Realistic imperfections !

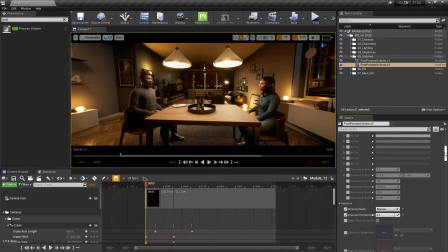[4:11]
And now we can go back to our bloom tab. If you scroll back up, here it is, bloom. I think these default settings are pretty good, actually, at least for these 3 here.
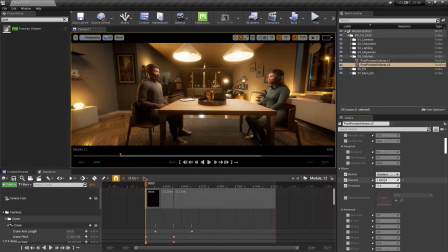[4:21]
You can mess around with the intensity and really make it more intense, but I recommend the default because it's just kind of a pretty realistic glow.
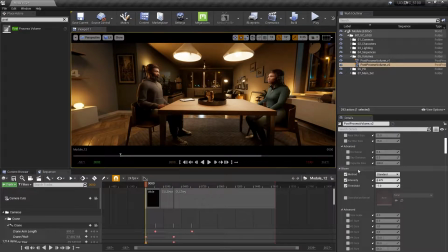[4:30]
It's not going crazy. And we always want to keep things subtle. We want to break up the image, but we don't want to go too far. It looks a little cartoony. The last thing on the bloom that we can do is we can go under here under the advanced tab and size scale. The default is 4. I like to go maybe to like 10, and that just kind of spreads it out a little bit more.
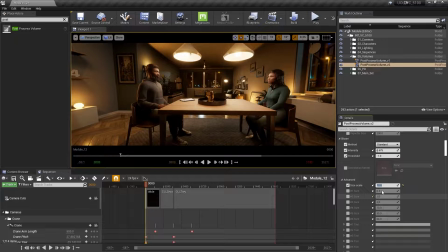[4:50]
And it's not making it more intense, it's just spreading it out. So if you go to, 50, you'll see that it's spreading it too much. But 10 seems like a good number to me. And I like to do that.
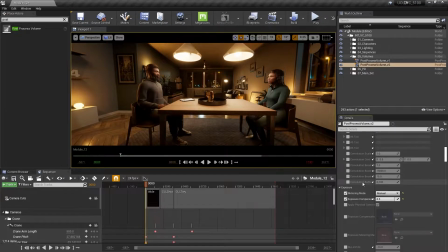[5:01]
These other settings you can play around with. I don't usually typically do. Next up, we can go back to our flare and see what that does. So because those two kind of play hand in hand, that's what I like to do. I was just going between the two until I find something nice.
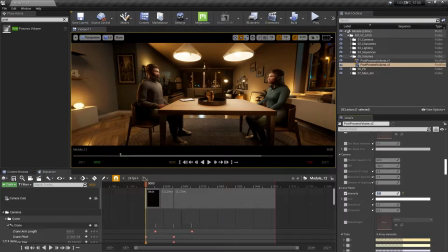[5:17]
So under lens flares, let's go back to our intensity at 1, and you'll see that we have
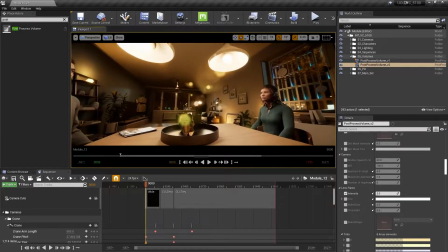[5:22]
flares that are coming from pretty much anything that's bright in the scene.
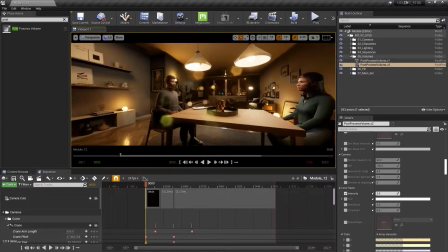[5:26]
And just a little bit too intense and obviously distracting here, and not really hyper realistic. Um, so we're going to try and minimize that and keep things subtle.
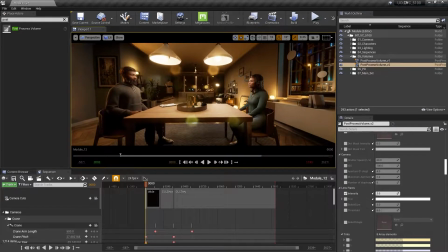[5:36]
You'll notice that it does come from pretty much any bright object in the scene, and it really just does come on once you turn on the bloom.
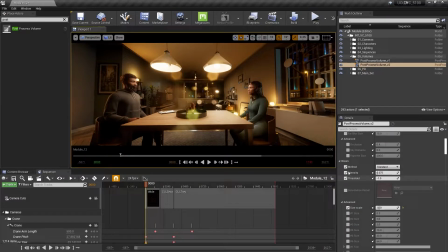[5:44]
If I go back up to our bloom here and I turn it off under intensity, you'll see that the flare goes away with it as well. So those two things go hand in hand. And let's go ahead and go over here to bokeh size.
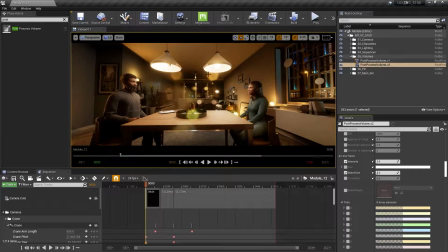[6:01]
And bokeh is just these, you might have heard me talk about it a few times. Bokeh is just these out of focus elements here. And that's what we're going to be changing the size of real quick. So I think I'm going to go to the max. Well, there's no max. You can type in whatever numbers you want. But if you scroll all the way to the right, you'll hit the number 32.
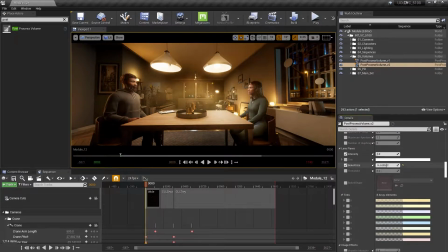[6:21]
And you'll see that we've made our bokeh elements way bigger, right? And I think that just, we keep the flare in play, but we're not super distracting.
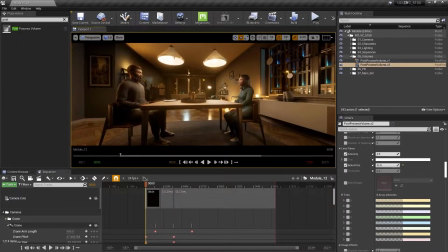[6:33]
It's there only when we see that there's something in front of the lens, but it's not really obvious what it is.
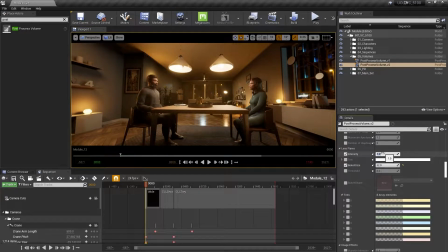[6:42]
You can go half intensity here, to make it even a little more subtle.
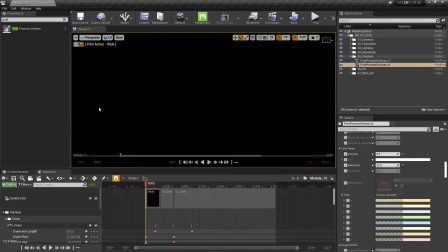[6:47]
Let's take a look at our wide shot from back here. You remember our PD walls in front.
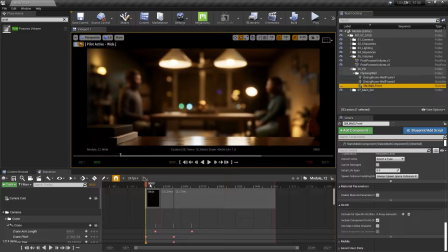[6:53]
Let's turn that off. And let's see how that wide flare is feeling.
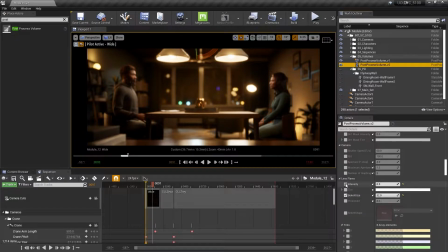[6:59]
Let's go back to our post-process volume V2 and turn off and on the intensity or the flare. So let's go from 0 to 0.5. And yeah, it's just there.
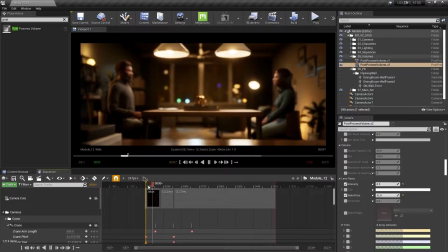[7:13]
It's nice. We see something. It is moving with our frame. It kind of glows up the image a little bit.
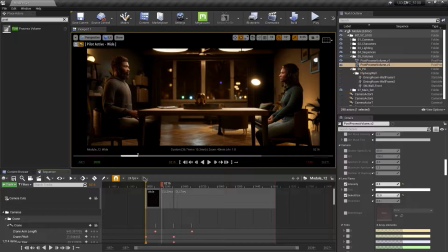[7:20]
And then once we get past those two highlights up here, it goes away. So it feels pretty natural. I like that where it is right there. So let's leave that. And of course, you can go more intense, less intense. It's up to you. I'm going to leave it at 0.5. There's some other stuff under here that you can choose to change, but I'll just like to leave all this at default.
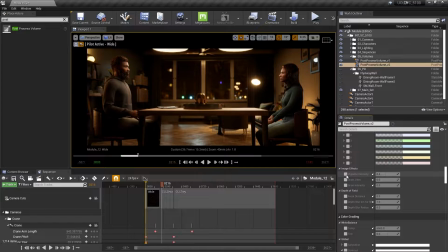[7:40]
Next up, we have image effects. And under here, we have vignette intensity and grain intensity and grain jitter. I don't typically play too much with the vignette. We can add it to like a 0.5. Let me just show you what it does. It's just going to darken the sides of our image, and we can go from 0.4, I believe, is the default.
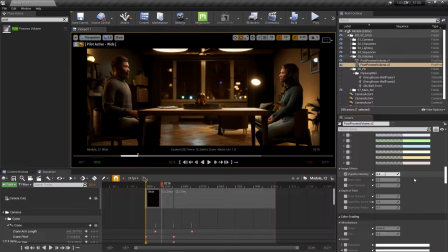[7:59]
So there's actually no change there. And if we go to 0.5, just add a little something. That feels good to me. I like that there. And then the next one is we have grain jitter and grain intensity. We're actually not going to turn on grain jitter. We're just going to go grain intensity.
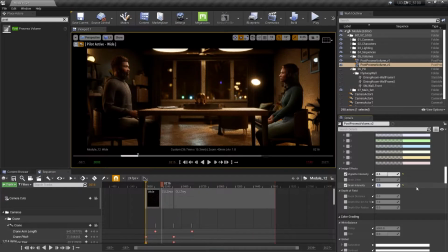[8:14]
And you'll see that if we go to 1, it's going to be way too grainy and too obvious.
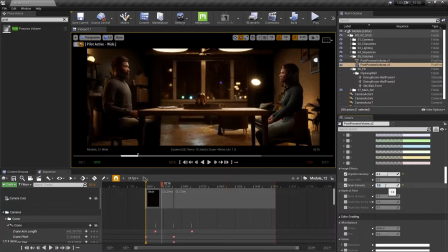[8:21]
I like to keep it at like 0.1, 0.15 max. So let's go ahead and do that. 0.15. Oops. 0.15 right here. And pretty subtle, obviously, compared to what we just saw, but it's totally there.
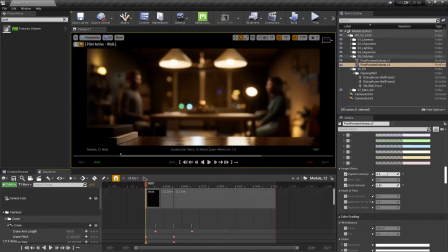[8:37]
And I don't know if you guys can see it online, but it's definitely all around the walls here.
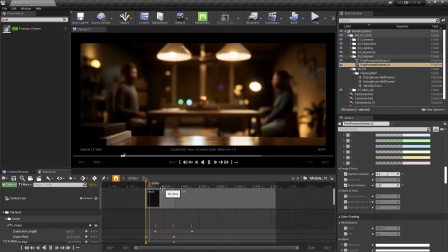[8:42]
And it feels pretty organic, pretty natural for just this baked in kind of Unreal Engine grain.
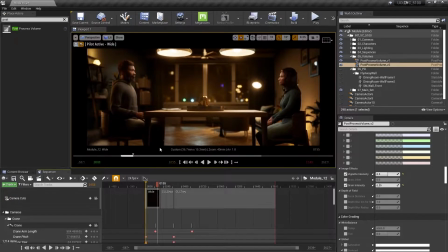[8:48]
Of course, you can add this in post as well. And if you do that, then I would choose to leave the grain off in Unreal and then add it in the post later.
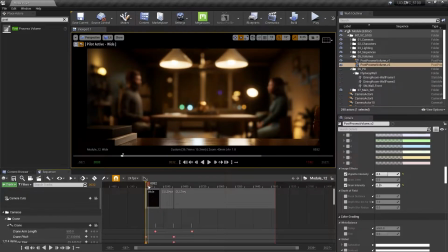[8:58]
But if you want to keep everything in Unreal, this is a great way to kind of break up the image and make it more organic.
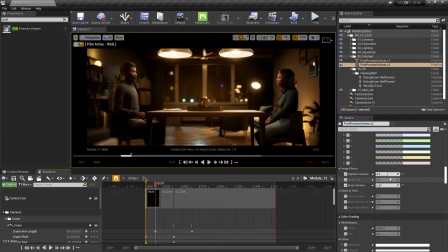[9:05]
So we have our grain, we have a vignette, and there's a couple other things here I want to touch on. But before we go into all of that, the next big thing is to add our look back into our shots here.
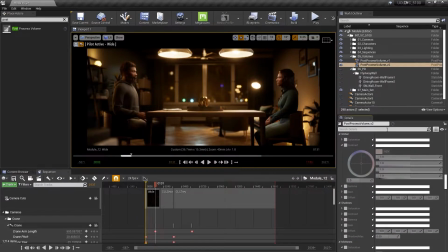[9:19]
So let's go ahead and go to our LUT. But before we do that, we search for a film.
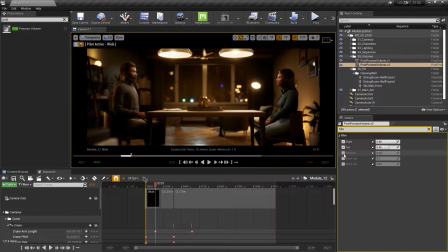[9:26]
We're going to turn these on. And we're actually not going to go to 0 like we had before. We're going to go to 0.3 on this and 0 here, flattening out our image.
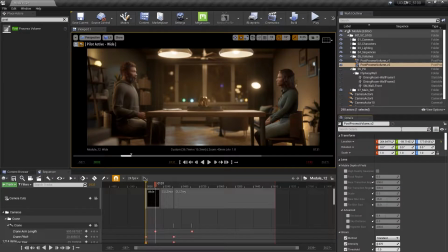[9:37]
And why I'm doing that, and I'll show you in a second, is because I'm just not going to go full intensity on the LUT we created earlier. We're just going to go to like 0.7, 0.8 on it. So I searched for LUT under color grading LUT.
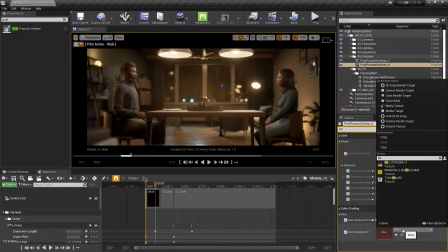[9:52]
We can go ahead into this drop down here and just search for BB or Benjamin Button LUT. and drag that in, you'll see it's way too intense right now.
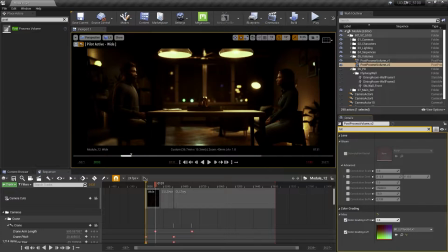[10:00]
That's because we're kind of using the film options that we had earlier, and we're going to decrease our intensity here. So we have our color grading LUT intensity. We're going to go to like a 0.7. And that's feeling pretty good to me. So let's look at Ziva's close up.
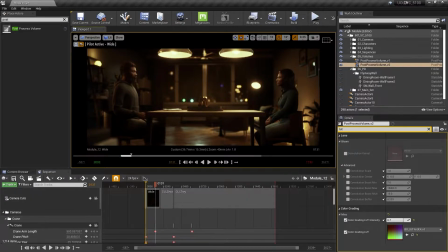[10:18]
And one way to look at all three cameras without always switching is to just go to this camera cuts here. I have it set up for our three shots. And now we can, when it cuts to the other shot, we can just scroll through and quickly kind of preview the look on all three cameras.
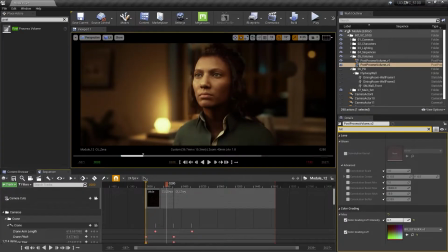[10:34]
I'm pressing play here. And yeah, that feels pretty good. We could maybe go to 0.75 just to bring that up a little bit. Contrast as well. And that feels pretty good.
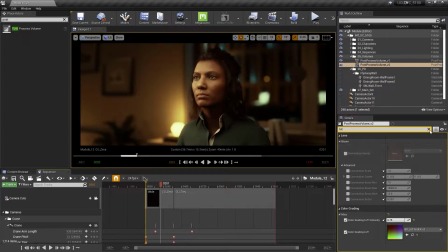[10:47]
So it just goes to show that inside of the post-process volume, you can really tweak your grade and your color correction. So if we go back to our film options here, typed in film, and you play around with the toe, you're going to see that we get a little more or darker in the shadows and higher contrast all around.
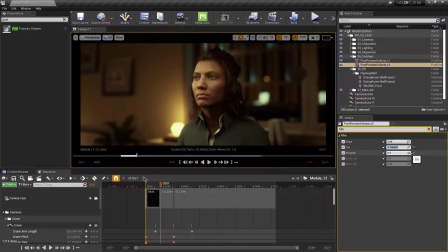[11:06]
So between using these numbers, I'm going to go back to 0.3, and the LUT numbers, we can get to a less intense version of what we had earlier. So we have our look back in.
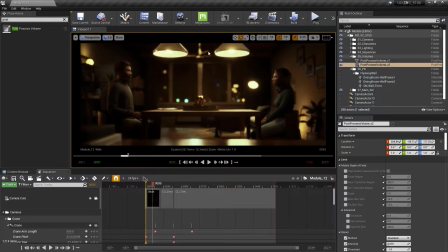[11:20]
It's feeling pretty good. And all of the elements are starting to really come together really nicely. We're breaking up the image. We're kind of like making everything pretty cohesive and cinematic. We have some filmic colors now. We have that kind of Benjamin Button warmth and green warmth or yellow warmth, if you will.
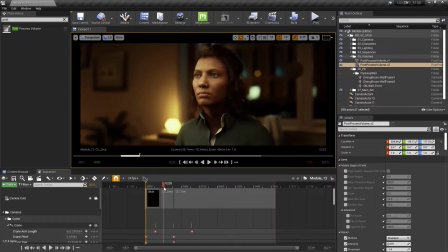[11:39]
And things are feeling pretty good all around.
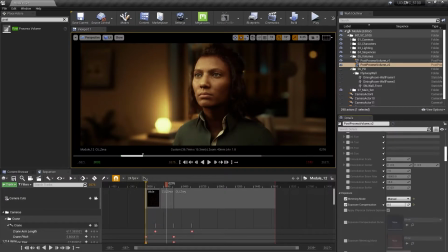[11:42]
So what I would like to do next is show you that under the post-process volume, we can continue to color correct or grade the image. So we have a couple big options here. We have the temperature and the tint. I'm going to go to like 5,500.
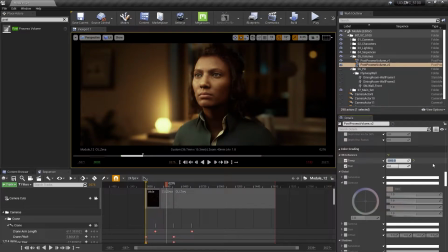[11:59]
I'm just going to cool it down a little bit, take a little bit of that warm edge off the image. And I'm also going to go back to a little bit greener. So if I scroll left, it's going to go greener. If I scroll to the right, it's going to go more magenta. And that's your tint, right? It goes from green to magenta. And then temperature goes from blue.
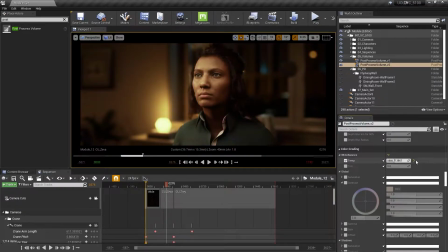[12:18]
Let me turn this off to demonstrate. It goes from blue to warm. So I'm going to go to 5,500 where I just had it.